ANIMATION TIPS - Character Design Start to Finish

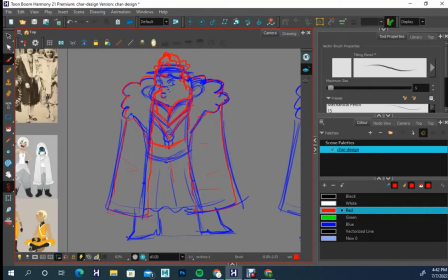(8:15)
Yeah, she's like a really strong sort of, um,
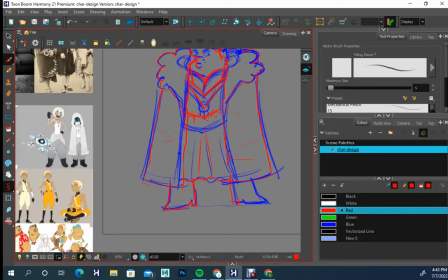(8:21)
very strong woman, or quote unquote strong man, where you lift with like massive boulders and stuff.
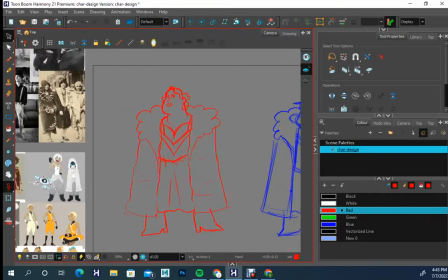(8:26)
Like that's really how strong she is. So I thought to myself I should give her a neck, because the lack of a neck made her look visually unappealing,
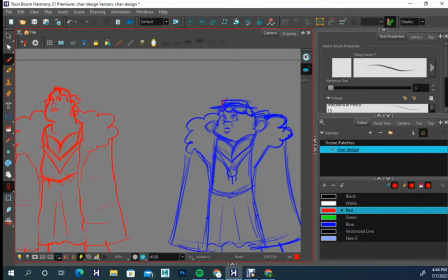(8:35)
and so I wanted to add just even the minimal amount of like, let's not make our head like completely tucked in, because it just created like too many sort of round circular esque shapes.
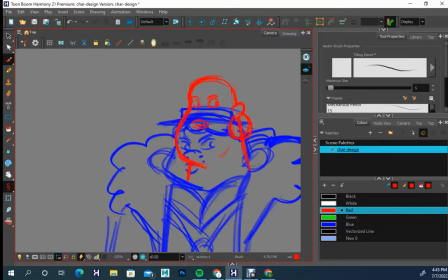(8:50)
So I thought, hey, let's get a neck in there, and let's still keep the same idea of like this really strong, heavy, massive character. And there was a lot of noodling to get the shape of the face to work to the degree that I thought it would be appealing.
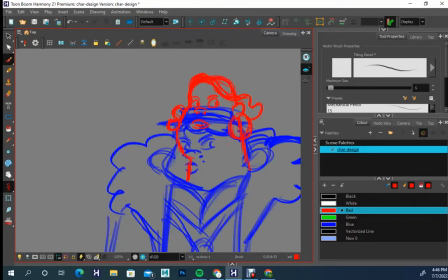(9:07)
And one of the goals is to never just settle for like,
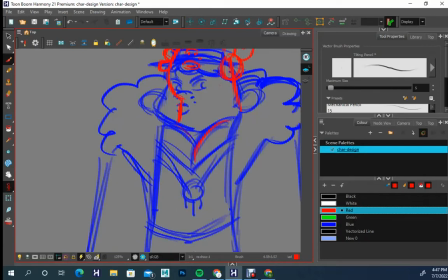(9:13)
I don't know, I'm just gonna leave this in just to leave it in.
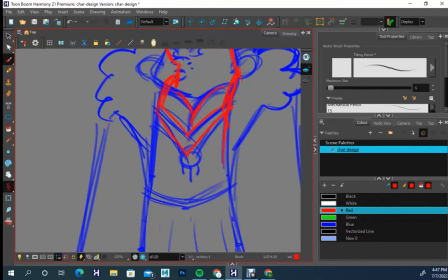(9:17)
And the idea is to iterate and to keep coming up with versions and variations.
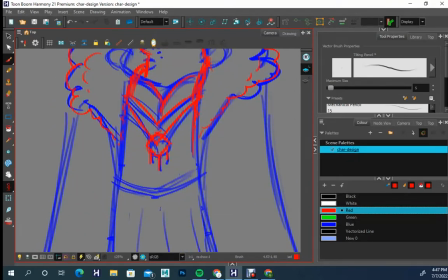(9:24)
Even the way that I'm drawing the fur part of that cloak, I drew it a few different times to give myself,
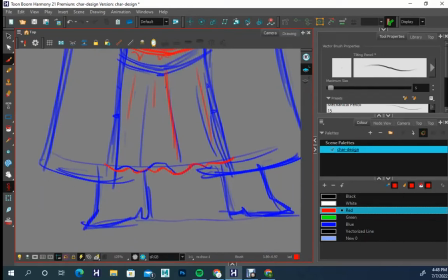(9:33)
an ideal version of, do I like this or don't I like that? Always exploring the ideas of small, medium, large, and making sure that I don't create evenness is a really important element. Although there is a small degree of evenness in proportions from the top of the head to the waistline,
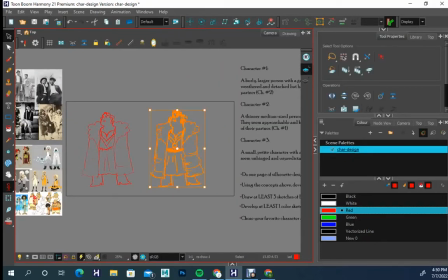(9:53)
from the waistline to the feet, which I could probably have massaged that a little bit more. to make it,
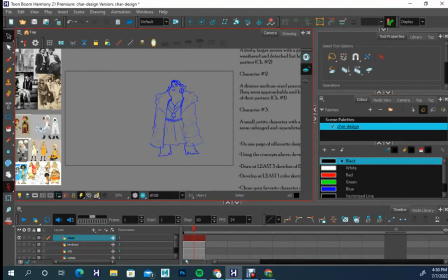(9:59)
a little bit more distinct.
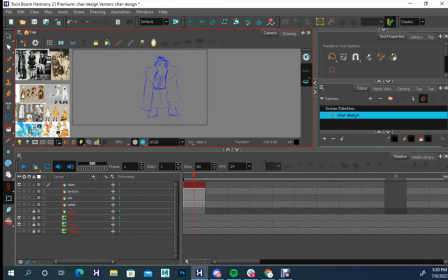(10:01)
But I like the evenness of it, and I left it because it, in a way, it made it feel part of her design.
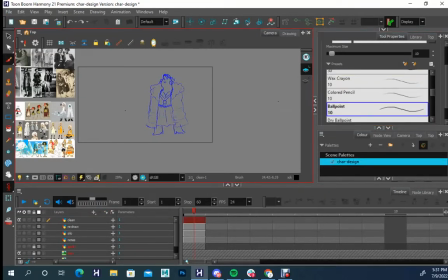(10:10)
That although she is this really burly character and she's got a gruffness to her,
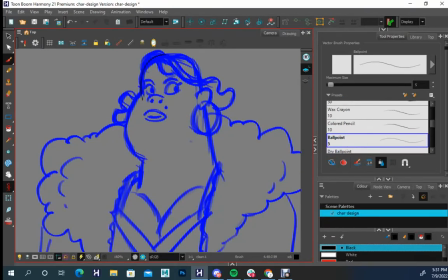(10:16)
that there's also like an evenness to her. Like there's an even keel to who she is as a person, and that she is not a,
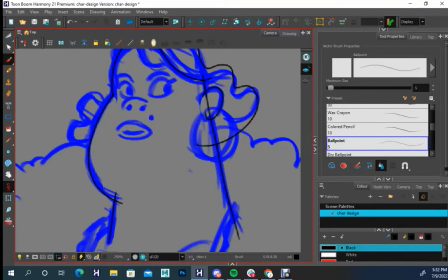(10:25)
ideally in my mind, she's not a one dimensional character. So what I did is I decided I was going to go with this single line ballpoint,
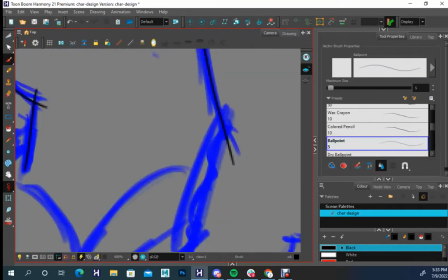(10:34)
just because I kind of like the texture of the line, which it did make it a little bit difficult when the color fills,
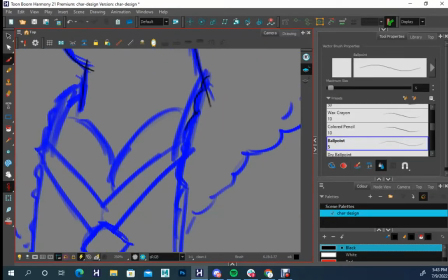(10:40)
because sometimes with the more texture brushes in Harmony, that when you do color fills, sometimes it doesn't go all the way to the edge. Sometimes.
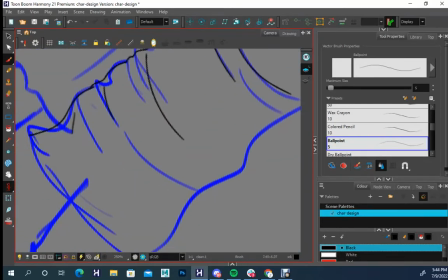(10:49)
And in the process of doing the cleanup,
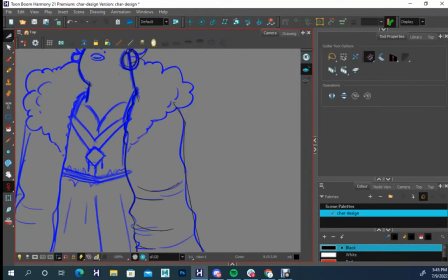(10:52)
what I usually will do is I'll usually just put the my sketches in a blue line or red line on the color layer,
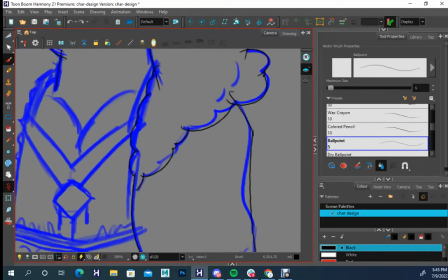(10:59)
so that I can redraw on top of it on the line layer. And you can still see that I'm going in, I'm changing some things, I'm still adding some things.
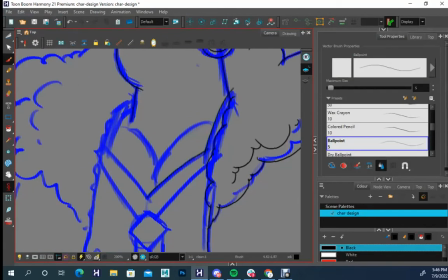(11:07)
Even when you redraw it, you still need to think about, design wise,
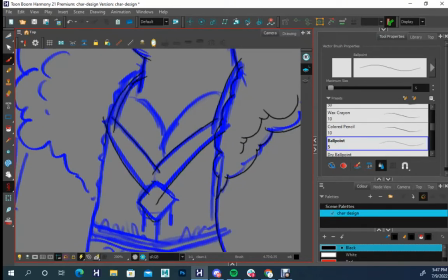(11:12)
is am I satisfying the elements of what I need to make this design work?
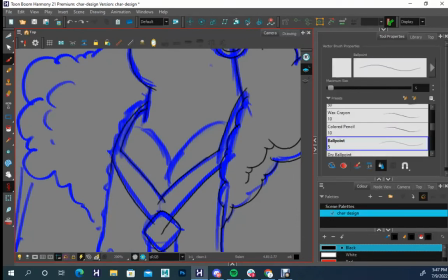(11:17)
And that there's no point in this process that,
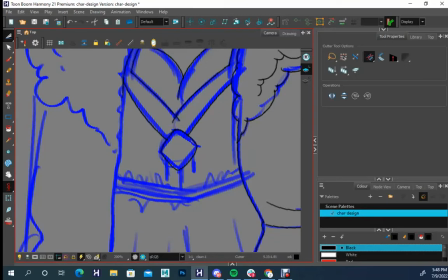(11:21)
from thumbnail to cleanup to eventually if you go color and all that,
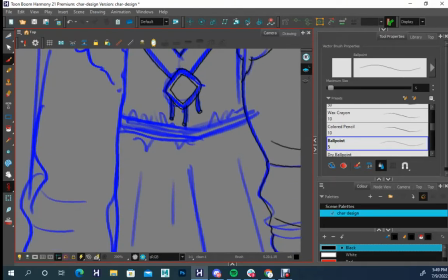(11:28)
that you're not looking at the design and asking yourself, are there things that I can improve?
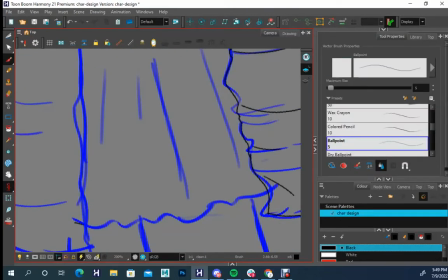(11:34)
Are there things that I can plus? Have I made this too similar?
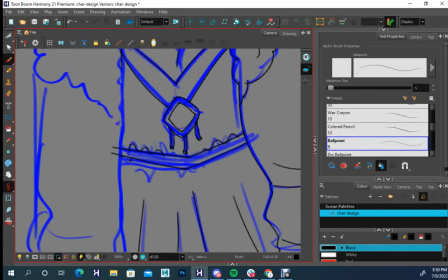(11:39)
Should I play with contrast? And, you know, repetition.
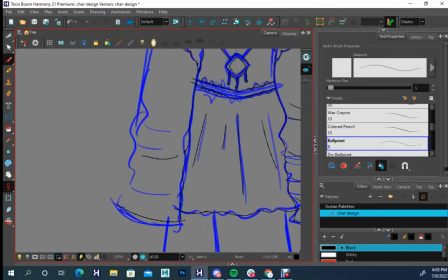(11:46)
Should I do something with the repetition of this?
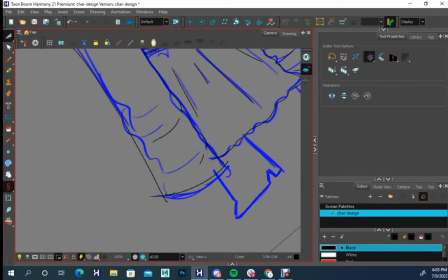(11:50)
And I intentionally made sure when I was going through the collar or through that fur part that I didn't make it super even.
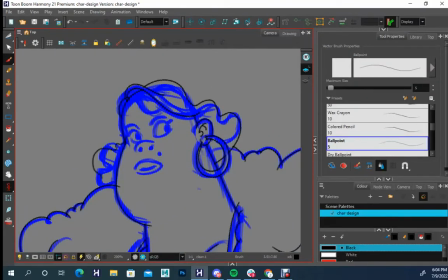(11:57)
There may be some moments where there's some degree of evenness,
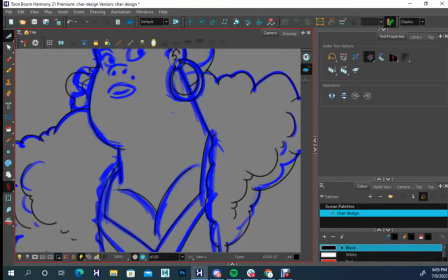(12:00)
but I intentionally made an effort to vary the size of those little puffy parts.
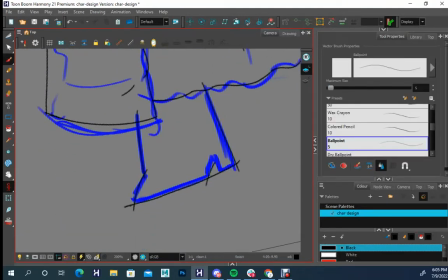(12:07)
Even with the jacket, I thought to myself that I should play with straight curve relationship. So I'll make the interior part of that curved and the outside part straight.